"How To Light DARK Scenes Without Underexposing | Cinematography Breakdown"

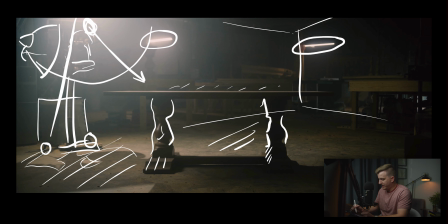So if you think of like two-point perspective, that's the corner of the room. We're shooting in that corner. We've got this nice depth. But if it was all black back there, we'd be losing that depth, and this wouldn't feel as dynamic. so having those lights back there is helping kind of create that depth the other thing it's doing is helping just maintain the exposure of the scene so without those lights it would be completely pitch
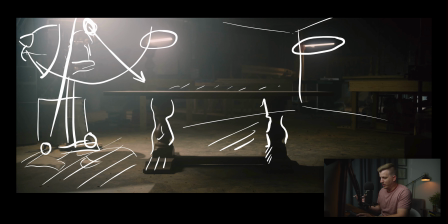black back there and this scene would look underexposed honestly and that's the thing with exposure is you know when you're lighting dark interiors or even exteriors exposure is not so much about getting your levels perfect it's it's okay to have dark levels like you know you'll hear people talking about the histogram right
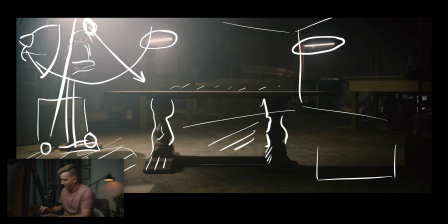where your histogram looks like this and they'll say you know when you're when you're lighting for your histogram you want to have you know a hump in the middle like this so most of your data is in the middle and this is just really not true because in a dark scene like this it certainly doesn't look like that and this doesn't look underexposed
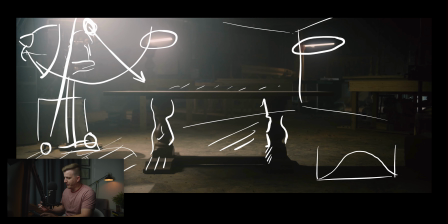and and so you really have to think about like well what really causes something to look underexposed so this scene for example your histogram is going to look you know something like that, right? We've got a little bit of highlights up here on the top, but most of it is in shadow and that's okay.
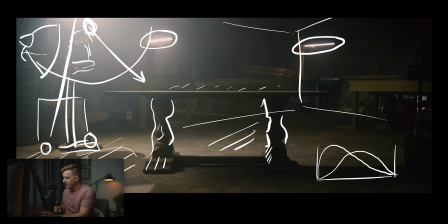If you want to shoot dark scenes, you can. Now, if we didn't have these lights here, okay, this one here, this quasar and this quasar right here, well, then our histogram would look like this. Okay. It would just be a hump on the left side of the histogram. Okay.
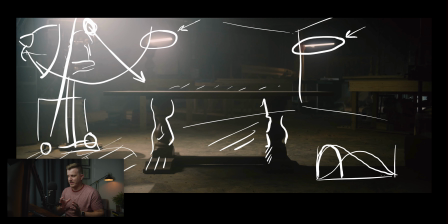And so if all of your values, all of your data is over on the left side, then you're going to have an image that looks underexposed. So good exposure when it comes to dark scenes or any kind of scene is not so much about having everything in the middle.
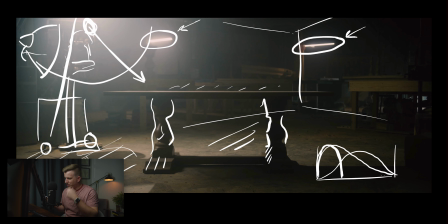Certainly everything doesn't have to be exposed at 50%. The real strategy is to just make sure that you have a good range of tonal values. So if you're shooting a dark scene, which is a question that I get asked a lot, how do you shoot a dark scene and make it still feel properly exposed? If you're shooting a dark scene like this, just adding one or two little bright highlights,
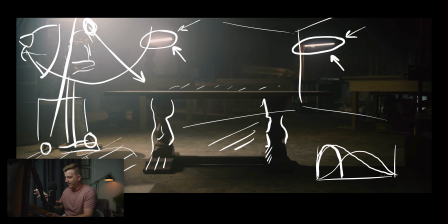little pockets of light in the background can save your image from feeling underexposed. So these little lights back here are giving us, you know, this pocket of light there, another little pocket of light right here. And we've got over here, there's a garage door that's open halfway. That's just letting in a little bit more light over here.
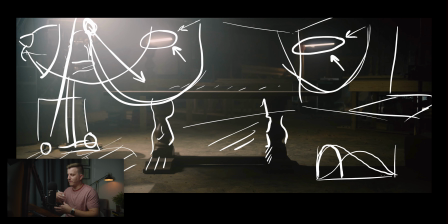So that's giving us this really nice dynamic contrast, which is giving us depth and helping the scene to feel not underexposed.
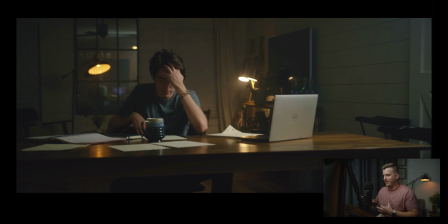Moving on to the next scene, you'll notice as we're talking through this that we're using the exact same formula here as we did for lighting the table. So again, we've got a kid sitting at the table. He's working late at night, getting some homework done. Another question I get asked a lot is, Eric, when do you shoot at blue hour and when do you shoot at night?
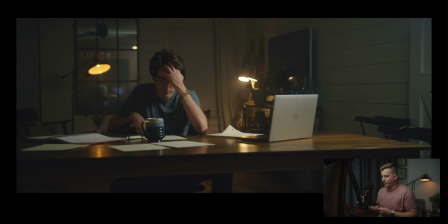Certainly when you want that blue kind of twilight look, that's when you want to shoot at blue hour. This is a scene that's being shot at night. Anytime you're going for that effect, where as far as the story goes, we're trying to tell this story about a boy who's a college student who's just late at night trying to get things done.
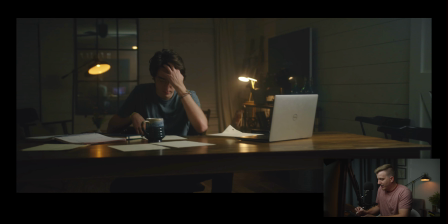We want it to be pitch black outside. And that does have an effect because if there was even a little bit of light outside, you would see some of that coming through these blinds back here. And so because we shot this at night, we've got that completely blacked out. So you're not getting that, which is a good thing in this situation. So we're shooting a very dark interior. We're completely lighting everything from scratch.
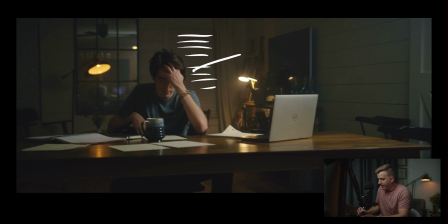Now, what's going on here, same thing, we've got a nice soft reverse lit key over here. So if you can imagine, you know, this is the corner of the room right here, camera is shooting this direction towards the corner of the room, and our light is coming from the opposite direction, which is our reverse key lighting, our upstage lighting, whatever you want to call it.
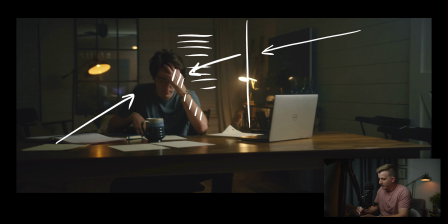So you can see that kind of playing on his arm right here, and then a little bit on his face and his shirt as well. This up here is an aperture 120d again with the light dome on it Which is giving us that nice soft light. We've got it kind of positioned It's actually a little bit more about up there.